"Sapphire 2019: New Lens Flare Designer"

Hello and welcome to this introduction to Sapphire Lens Flare. My name is Ben Brownlee from Curious Turtle.
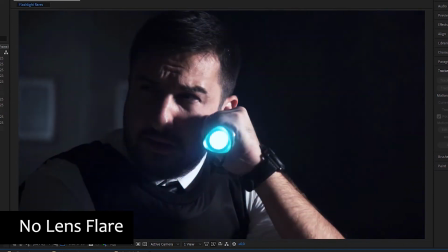A well thought out lens flare can really make a huge difference to your project.
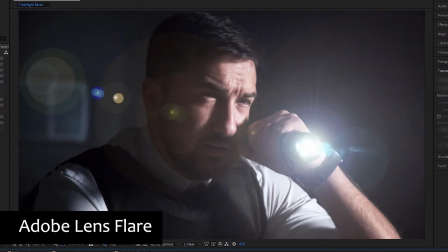But as you can see with this scene, if you choose a wrong lens flare, and in this case we're using the default Adobe lens flare, it's just going to look out of place.
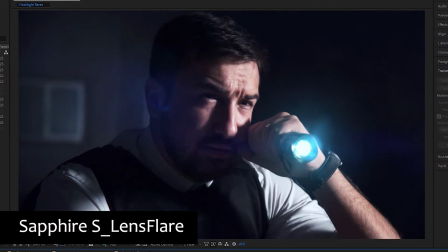Whereas a more appropriate and well-designed lens flare will actually come in and add a bit more atmosphere to the scene rather than detract from it.
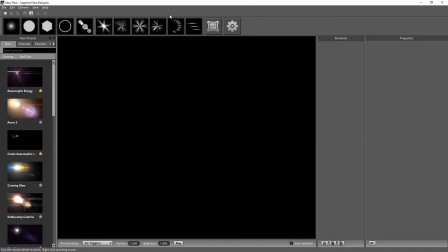And we're going to start off in the Sapphire Flare Designer so we can see how we can find an appropriate lens flare and then customize it for our needs. Give it a bit of animation and a bit of life and then bring it in to our project.
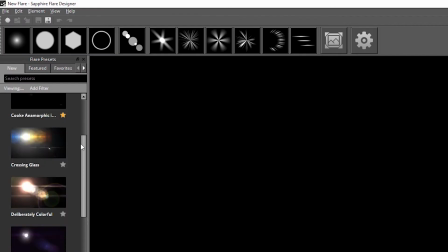So in the Flare Designer, on the left-hand side, we have our flare presets.
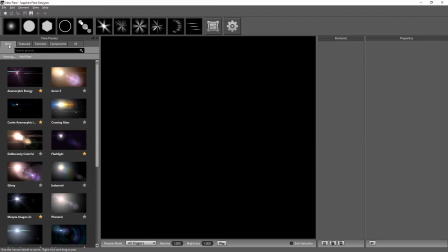And if I open this up a little bit, you can see we have tabs for the new flares, the featured flares,
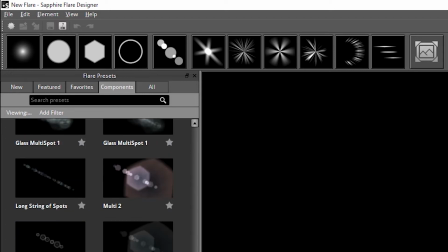our own favorite flares, flare components, which we'll come back to, but the sort of building blocks to add to our flares.
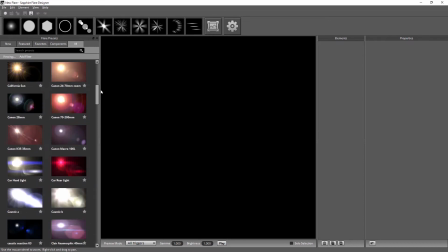Or we can have a look at all the flare presets, which are either the ones that come bundled with Sapphire or the ones that you save yourself.
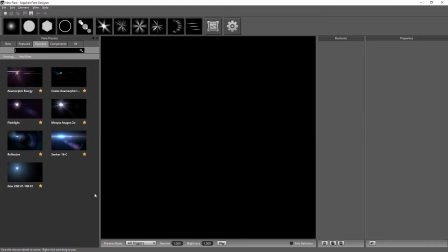I'll just pop into my favorites here for the moment. Now I'll be adding this flare to a motion graphic scene.
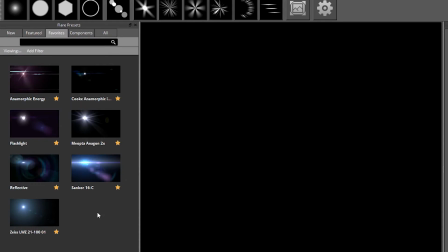So I want a sort of anamorphic flare that's got lots of nice little stripes and streaks.
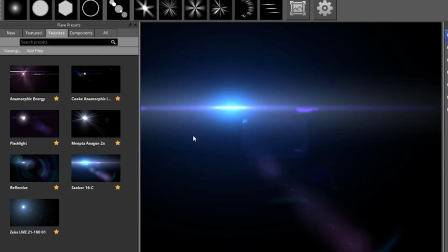So I've got a few to choose from here.
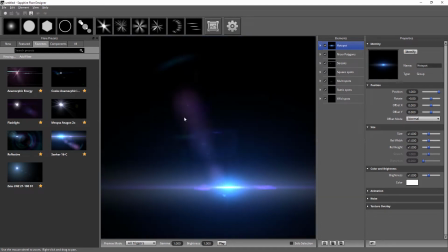I've got this one, which is based off the Sankor 16 lens, which is kind of nice. Or the Cook anamorphic lens.
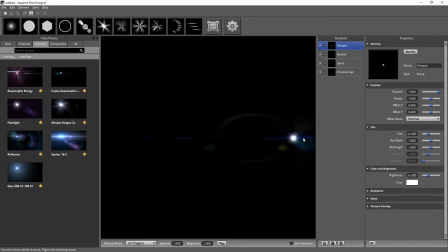And what I like about these lens flares is that they sort of dance as you move them around. So they've got lots of elements here. But I'll actually start with the anamorphic energy here. I think this is going to be the one. It's a very bold, unabashed lens flare like this one.
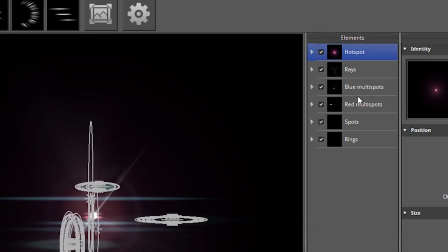If we look a little bit further over to the right, we can see the different flare elements that make this up.
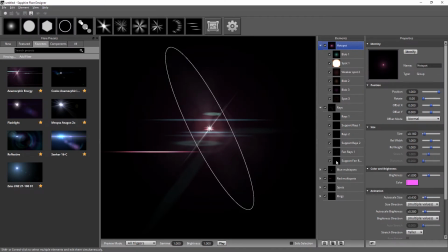And these are created in groups, so we can open up these groups at any time and just see those different flare elements that are going on inside there. It also makes it very easy for me to turn on and off certain group elements.
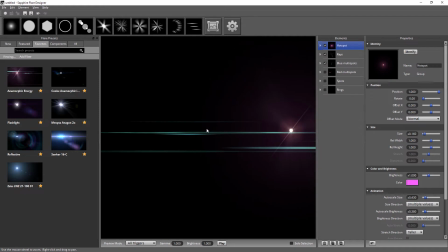So say we only wanted the blue streaks, we can turn off our red multi-spots right there.
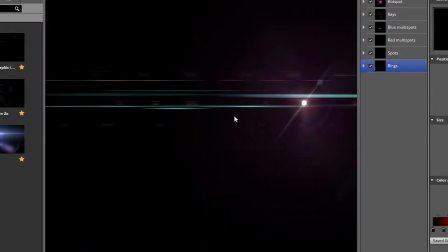But let's turn everything back on. Now, of course, just because we're starting with a preset doesn't mean we have to keep everything as the preset has it.
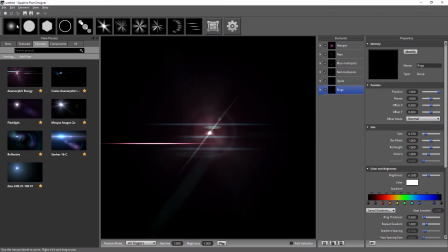We can always add or remove custom elements as we need to. And we can find our different flare elements up at the top here.
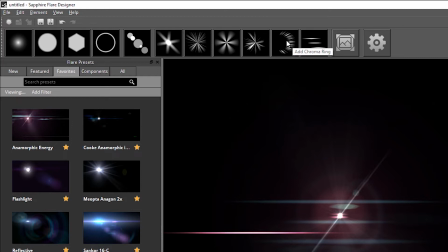So I can add different types of rays. I can add chroma rings or multi-streaks.
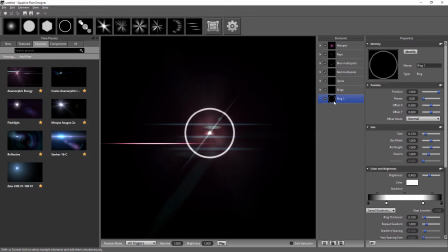Or I can add another ring in here. And let's do that. Let's add a ring and we'll come over to the properties here.
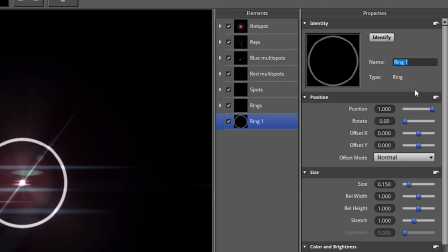I can even give this a name. I'll call this one Large Faint Ring. And let's start to customize this up a bit.
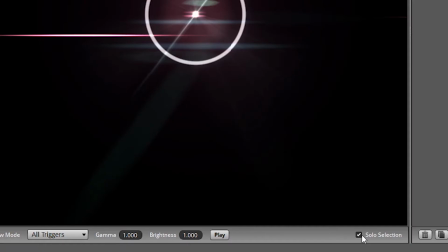Now, I often find it's more useful when you're starting to add elements in is to just solo the selection down at the bottom of the viewer here.
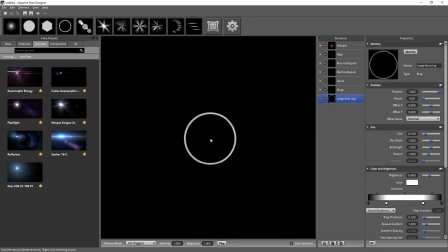And this lets us just see what that one element is actually doing. So we can change its position, which is how it moves. So you can see with a position of -1, it's actually mirroring where the hotspot is around the pivot point, which in this case is in the center.
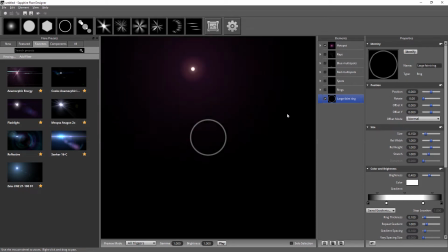And if I take this to 0, you can see that wherever I move my hotspot, it's actually going to stay with the pivot. If I have this set to 1, it's going to be following the hotspot. So let's select one more time.
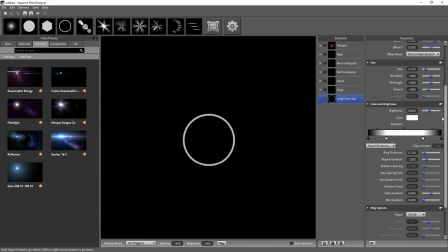But a big white ring probably isn't the most interesting element that we could possibly use.
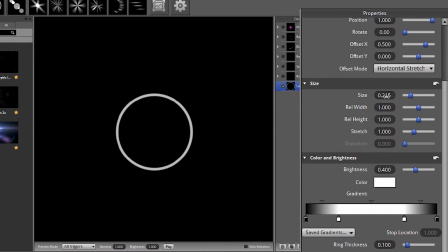So let's come down. We can start to change this up a little bit. Obviously, I can change up the size of this ring here and the relative height and width of it. Or I can use the stretch here as well, which will just stretch this either horizontally or vertically.
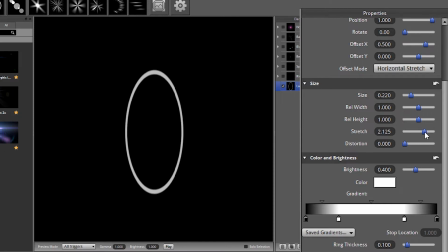Move that up a little bit more. And you can sort of see what the aspect ratio changes to. Let's have quite a big stretch there. I can even add distortion into here. So this adds a little bit of a natural kind of curvature to it, which I actually really like.
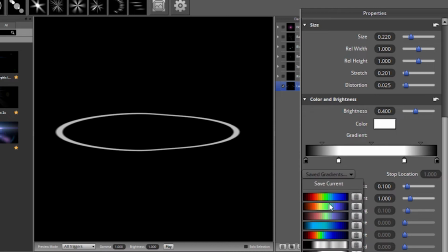With regards to color and brightness, we can use one of the presets here to make this into a sort of chroma ring of various sort of shades.
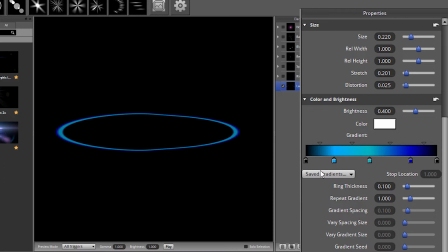Or we can use any of these other saved gradients that we have.